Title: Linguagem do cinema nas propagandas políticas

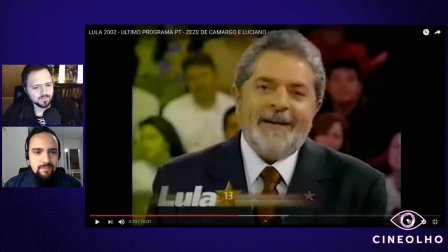[63:27]
Como que você descreveria Essa forma do Lula falar? Então, é uma Intervenção do Lula Primeiro assim, acho que Tem um fio de continuidade Entre o Duda Mendonça e o João Santana Também não é à toa, porque o João Santana foi discípulo Do Duda Mendonça,
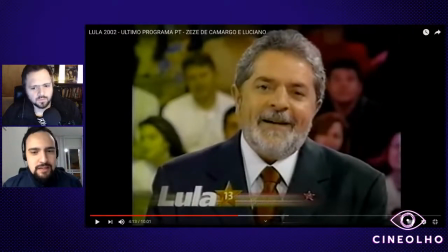[63:46]
e acabou Carregando um pouco Da linguagem dele Eu acho que aí, o que a gente vê é justamente um telepronter Redondinho, um texto que parece falado, parece falado espontaneamente mas que na verdade é pausadamente
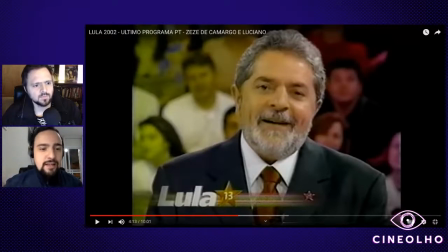[64:00]
construído com uma linguagem coloquial, com a linguagem de tentar criar ali meus amigos e minhas amigas a Dilma falava exatamente a mesma coisa, meus amigos e minhas amigas brasileiros e brasileiras tentando se colocar ali como alguém que como se estivesse conversando com um
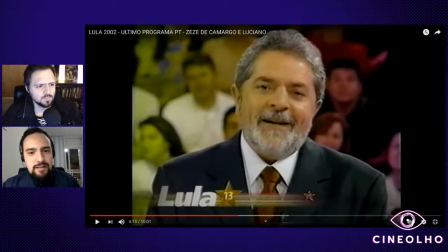[64:15]
igual e eu acho que é interessante observar essas jogadinhas de rosto, essas pausas dramáticas é a mesma forma é a mesma linguagem que tenta fazer pequenos blocos de raciocínio então faz o vocativo você,
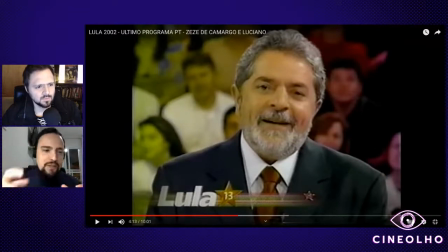[64:31]
minha amiga, meu amigo, brasileira, brasileira fala uma frase uma sequência de poucas frases para e fala meu amigo,
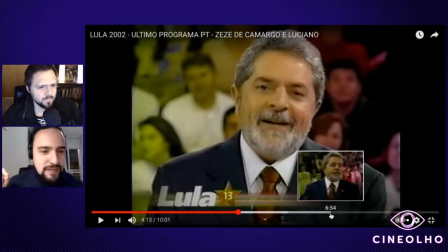[64:39]
minha amiga, não sei o que justamente para chamar a atenção de quem não está prestando atenção uma linguagem quase de rádio, se você for observar se você for pegar a ferro e fogo, você consegue uma linguagem quase de rádio,
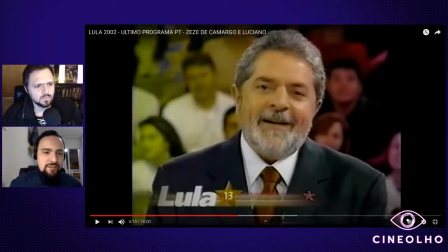[64:51]
que você presta atenção Tanto na voz da pessoa, nesse caso Mas como é um programa de TV A imagem também tem a sua importância Nesse discurso ele está sorrindo o tempo todo Está se mexendo, está solto Está tranquilo E como é o último E aí ele fala Você que
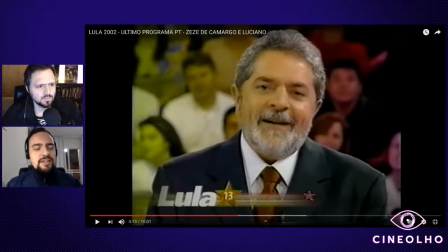[65:10]
já se decepcionou tanto Dessa vez vai ser diferente Não sei o que Então tem muito Eu acho que o Lula, obviamente, desenvolvia Com mais traquejo, com mais habilidade Porque tinha mais experiência tinha passado mais vezes por esse processo e conseguia falar, a Dilma às vezes ficava meio robotizada, principalmente em 2010, mas é o mesmo
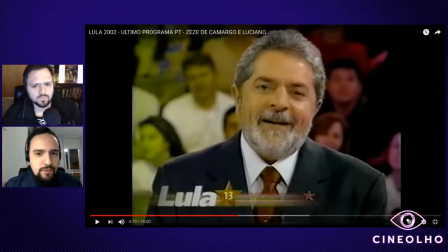[65:29]
recurso, é a mesma sequência de linguagem para poder se comunicar diretamente com o eleitor, o close, olhando para a câmera. E o que eu acho engraçado é isso que você falou da jogadinha de cabeça, tem até alguns tiques, que eu não sei dizer até que ponto isso foi o Duda Mendonça que falou, faz assim,
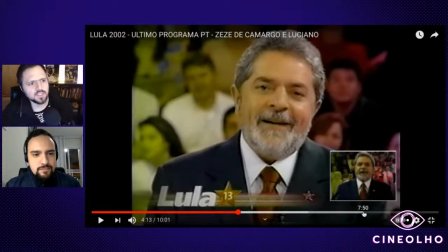[65:48]
ou o Lula desenvolveu com ele, mas o fato é que foi nessa campanha que desenvolveu alguns desses tiques que a gente acostumou a ver o Lula fazer. Essa jogadinha assim, pra cabeça, de lado, pra dar um tom, né, mais tranquilo e tal, e essa piscadinha muito discreta, né, com o olho enquanto tá conversando,
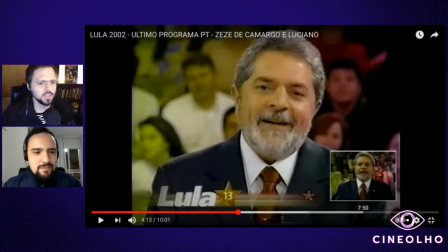[66:07]
né, dando uma piscadela pra você, o sorriso e até iluminação. Vocês lembram que antes eu falei da iluminação de V89, que formava uma sombra no rosto dele um pouco perceptível, agora coloca aí por favor Mila no 7 e 50
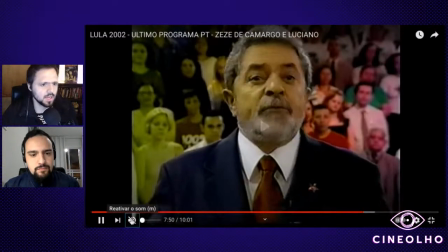[66:26]
não precisa de som não sei se vocês percebem
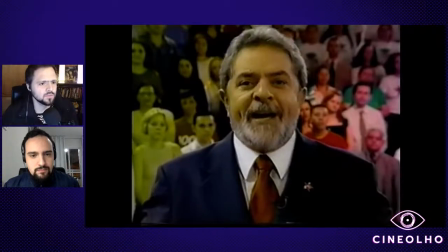[66:31]
que aí ele tem uma iluminação que é iluminação em três fontes tem uma mais forte aqui
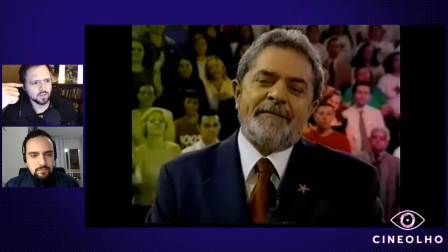[66:38]
caramba não tá aparecendo aqui né do lado do rosto aí uma outra com um refletor um pouco mais suave
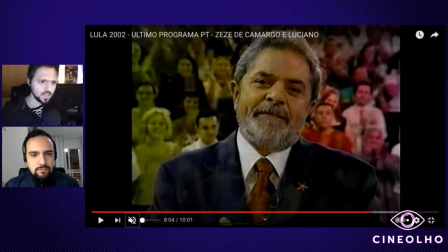[66:46]
preenchendo do outro lado do rosto e uma atrás que contorna perfeitamente o rosto dele.
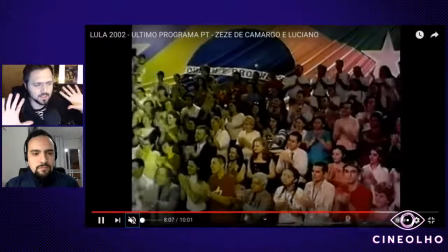[66:53]
Isso tudo ajuda a dar sensação de profundidade no rosto e ajuda a...
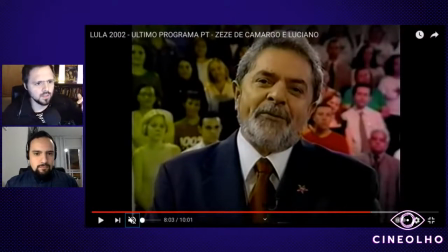[66:59]
Volta lá nele e deixa parado. Isso, valeu. Isso tudo ajuda a dar profundidade no rosto e ajuda a gente a ver os detalhes do rosto. Ajuda a gente a contornar melhor o rosto.
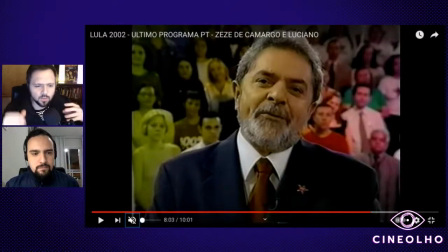[67:12]
Dizendo grosso modo, isso realça as expressões e deixa o rosto mais bonito também.
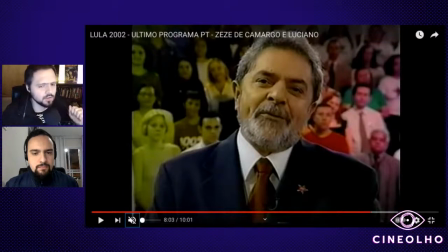[67:19]
Para vocês entenderem, essa era uma técnica que foi muito usada na era dos estúdios de Hollywood, porque ali a partir dos anos 30 mais ou menos, que os estúdios de Hollywood estavam se desenvolvendo muito,
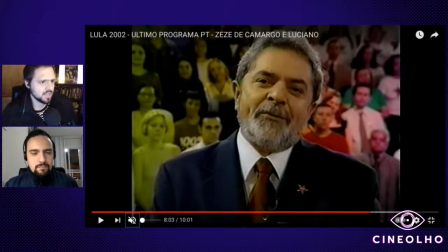[67:34]
e tinha muita coisa de você querer valorizar as estrelas, valorizar os atores e atrizes mais famosos o tal do Star System ter estrelas famosas que atraíssem gente para ver o filme uma das formas de dar destaque pro rosto do ator e da atriz e valorizar a beleza do ator e da atriz,
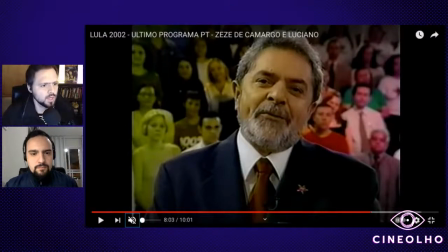[67:54]
era esse tipo de iluminação que eu tô falando, a iluminação em três pontos, justamente porque ela cria, até por essa iluminação atrás, que contorna bem o formato do corpo, ela dá meio que uma aura, assim, pra pessoa parece que a pessoa tá, tipo, em destaque parece que é um anjo, que você tá vendo tá iluminada, você vê um anjo descendo do céu,
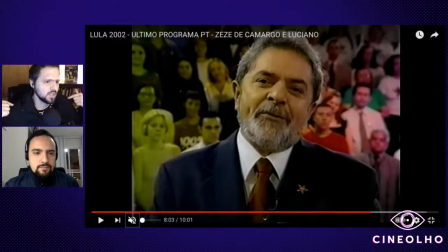[68:14]
mas ao mesmo tempo não é um contraluz tão forte que você que atrapalha e você vê o rosto, porque como tem um contraluz que dá o contorno, mas tem uma luz na frente que tá mais forte ainda, que te permite enxergar o rosto com clareza, então eu acho que eles usam isso aí,
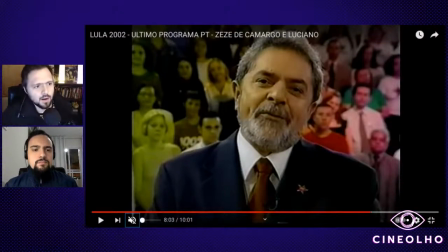[68:32]
por exemplo é uma diferença enorme com o que era a campanha de 89 você vê que ali apresenta o personagem muito melhor ele fica mais bonito, fica mais afável, enfim a mesma técnica de iluminação que foi usada nos estúdios hollywoodianos
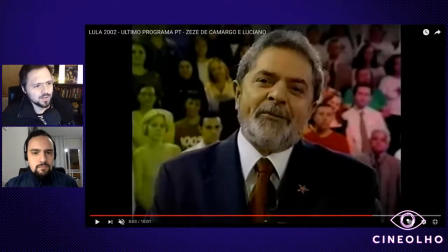[68:47]
a partir dos anos 30 é a que é utilizada nessa propaganda. Mais um paralelo. Você estava fazendo, por exemplo, um paralelo da transição com o festim diabólico do Hitchcock.
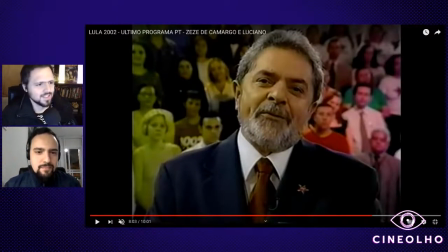[68:59]
Achei legal também o paralelo. A gente vê mais uma vez a técnica sendo usada para comunicar alguma política. O que mais? Quer falar alguma coisa a mais? Claro.
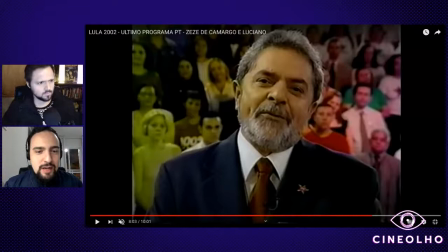[69:15]
Não, só para comentar um pouco a mais sobre isso, porque acho que vale deixar, porque se você for observar os programas da campanha do Lula de 2002, diferentemente das outras, em todas as vezes que aparece o Lula falando, sempre tem algo acontecendo atrás, um elemento meio que de segunda atenção da pessoa.
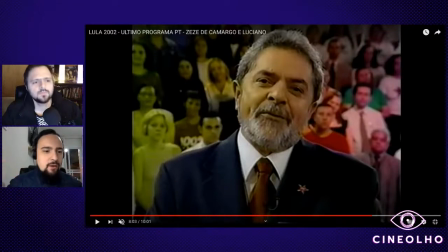[69:34]
Ou é um escritório, ou é uma cena de coisas acontecendo, ou é pessoas paradas. Então, isso nada mais é do que uma tentativa, cada tela do Lula na casa das pessoas chama a atenção, a tentativa de ser algo que não fique chato, né, ele tá ali falando, mas aí se você fica
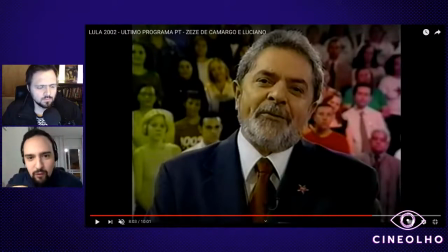[69:58]
entediado com o que ele tá falando você observa o que tá acontecendo ali atrás você presta atenção, isso é uma tentativa justamente de prender, né, uma linguagem acho que até do neuromarketing justamente buscar captar estimular através da visão os sentidos das pessoas, né então você tá ouvindo a voz do Lula,
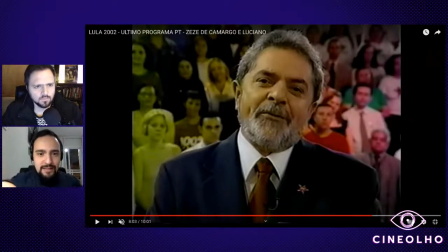[70:14]
você tá olhando para ele, a sua visão periférica está tentando ver quem são aquelas pessoas lá atrás, tem dois tipos de luz se você for observar, claro que tem o envelhecimento da imagem digital, que não está tão nítido ele tem uma parte que está mais esverdeada não é porque na época era esverdeada mas essa luz quente,
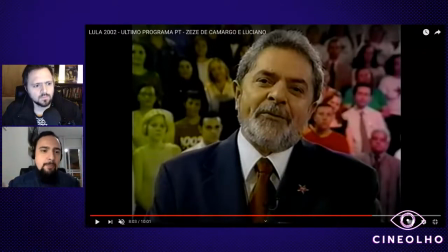[70:30]
luz fria esse contraste também é proposital, para ir chamando atenção para ir estimulando os sentidos das pessoas e criar uma sensação de completude, então você está ouvindo o Lula falar de esperança, está ouvindo o Lula falar de coisas boas, e atrás tem pessoas sorrindo, espontaneamente conversando,
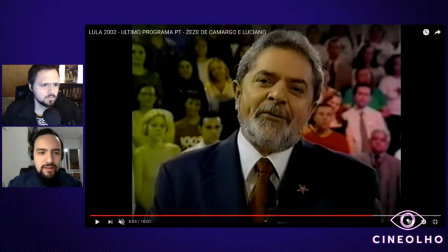[70:47]
que corroboram então não é só que você concorda com o que o Lula está falando, os seus sentidos acabam fazendo com que você sinta que é verdade, né?